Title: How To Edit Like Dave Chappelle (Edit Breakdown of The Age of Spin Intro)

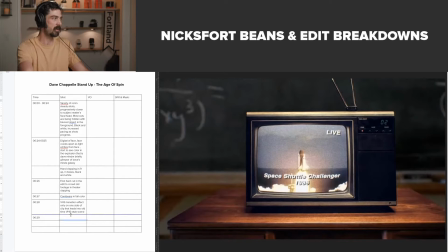1225s
So we have a TV within a TV, and then on the TV we have a scene playing
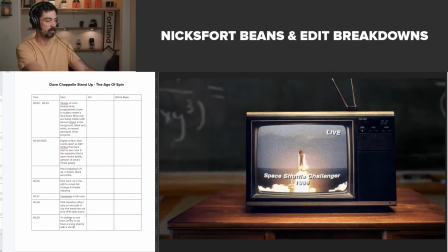1246s
with a VHS effect as the cut, with a zoom on the entire scene.
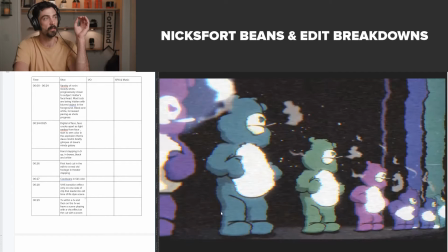1259s
So this scene's super complicated. So we have a lot going on here, and we also have this, like, right here we have this like staticky look on the TV,
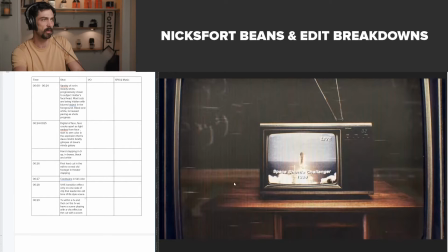1267s
which you can see in these little lines here, and the vertical lines too, and then that sort of fades out and becomes clean. So that looks like that's a layer right there of like effect.
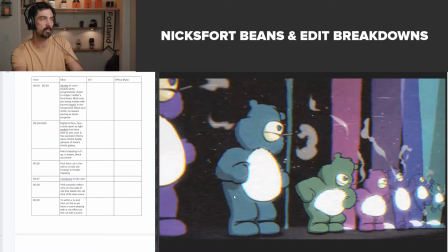1278s
So we have this overlay here, right here, and that's sort of in line with this effect.
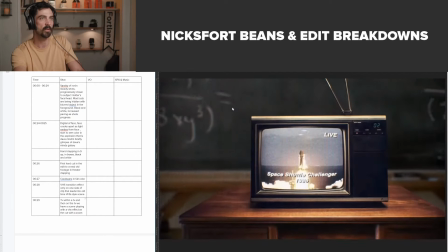1284s
It's different, the movement's different, but we have this effect and this overlay, and then now we're crystal clear on this scene, but inside of it,
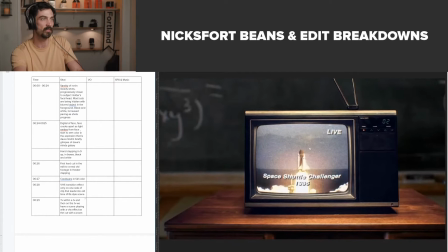1293s
inside of this TV, this is now staticky. So we've moved this staticky look of this TV to a clean modern day shot of this scene with staticky look inside of this TV.
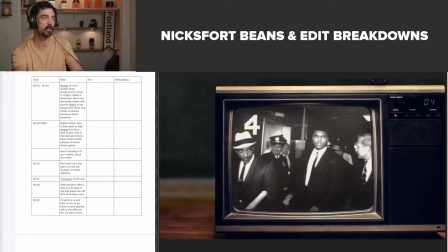1305s
And then we're pushing in on these scenes, which are, you know,
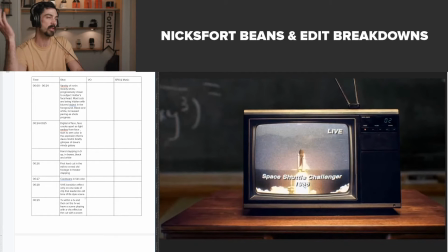1309s
monumental moments of the 80s, which is potentially when, you know, Dave was, you know, I don't know, in his early 20s or something like that, or, you know, some time where he was, you know, these probably influenced his life and his thought patterns.
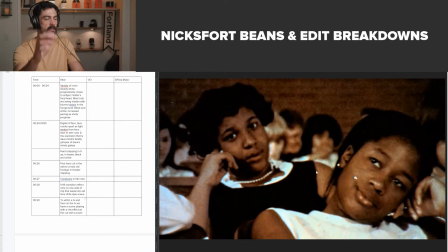1331s
And then we have a cut to what appears to be, it's almost like people watching this TV.
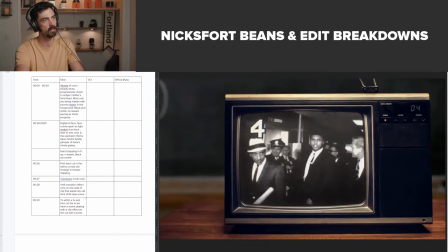1339s
It's sort of similar in terms of the quality of the video, and they're almost watching it.
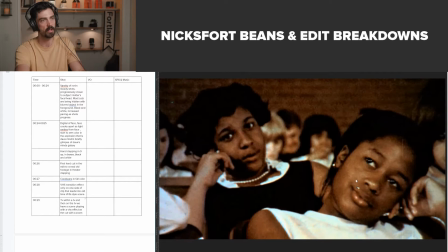1348s
And this has like sort of an overlay on it too, which you can see this little speck here on this lady's face.
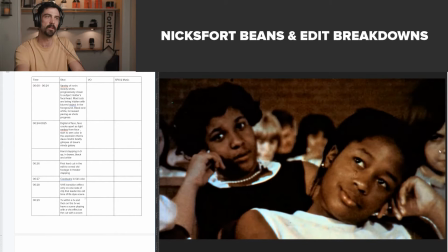1358s
This is interesting. This is really weird. You have like these two people.
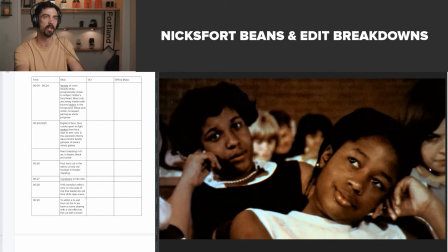1364s
She seems happy. She seems indifferent. This lady seems like straight up a demon.
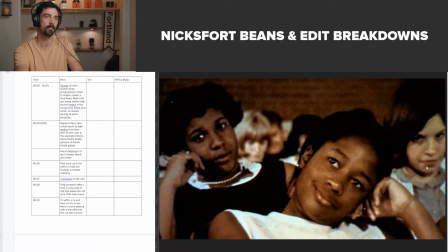1369s
Look at her over here. Whoa, that's kind of scary. Again, going frame by frame on this stuff. You know, we're really having an opportunity to look at the nuances of these frames. And if you're an editor and you're working through something this complex, you're gonna be paying attention to that. In that little shot of that lady in the right hand corner right here,
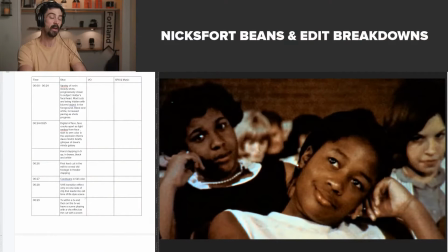1394s
that is creepy as fuck, and that is on purpose for sure. You know, that is some weird ass stuff right there. But as you watch this, it's going to be subliminal. You're not going to notice that unless we do this breakdown.
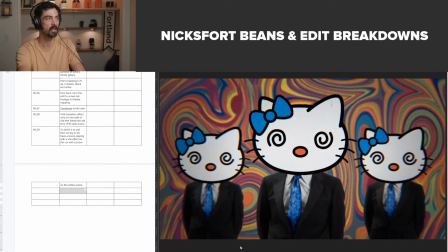1414s
And then we do this hard cut to these cats, and these are like
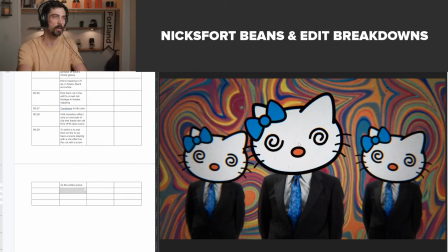1424s
these are some pop culture iconic Hello Kitty, but I don't think that the eyes of Hello Kitty are actually this weird,
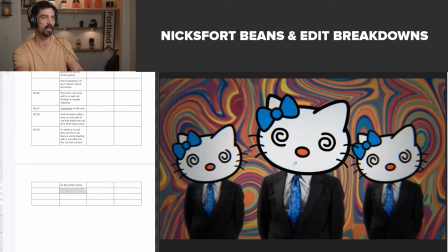1434s
you know, Twilight twirly zone thing, and they're definitely not usually on businessmen.
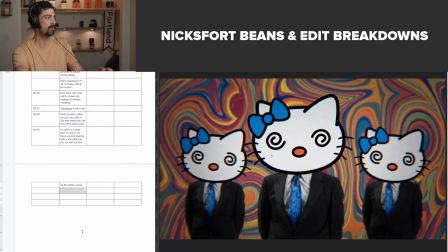1440s
So you have this kind of like dream state of pop culture blend.
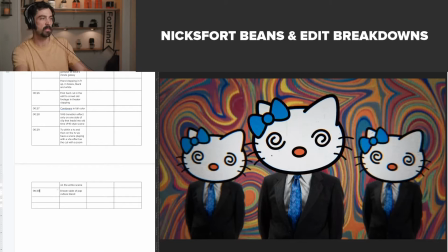1453s
And I think maybe that's something that maybe I would imagine that Dave Chappelle had a lot of input on.
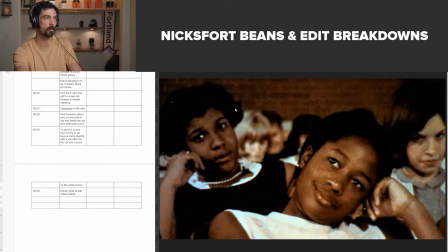1460s
He was like, you know, let's have this funky, twirly, colorful background with this pop culture thing on businessmen,
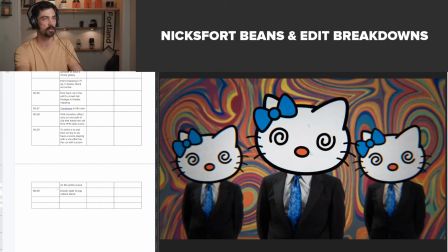1469s
and the heads are kind of derpily animated back and forth.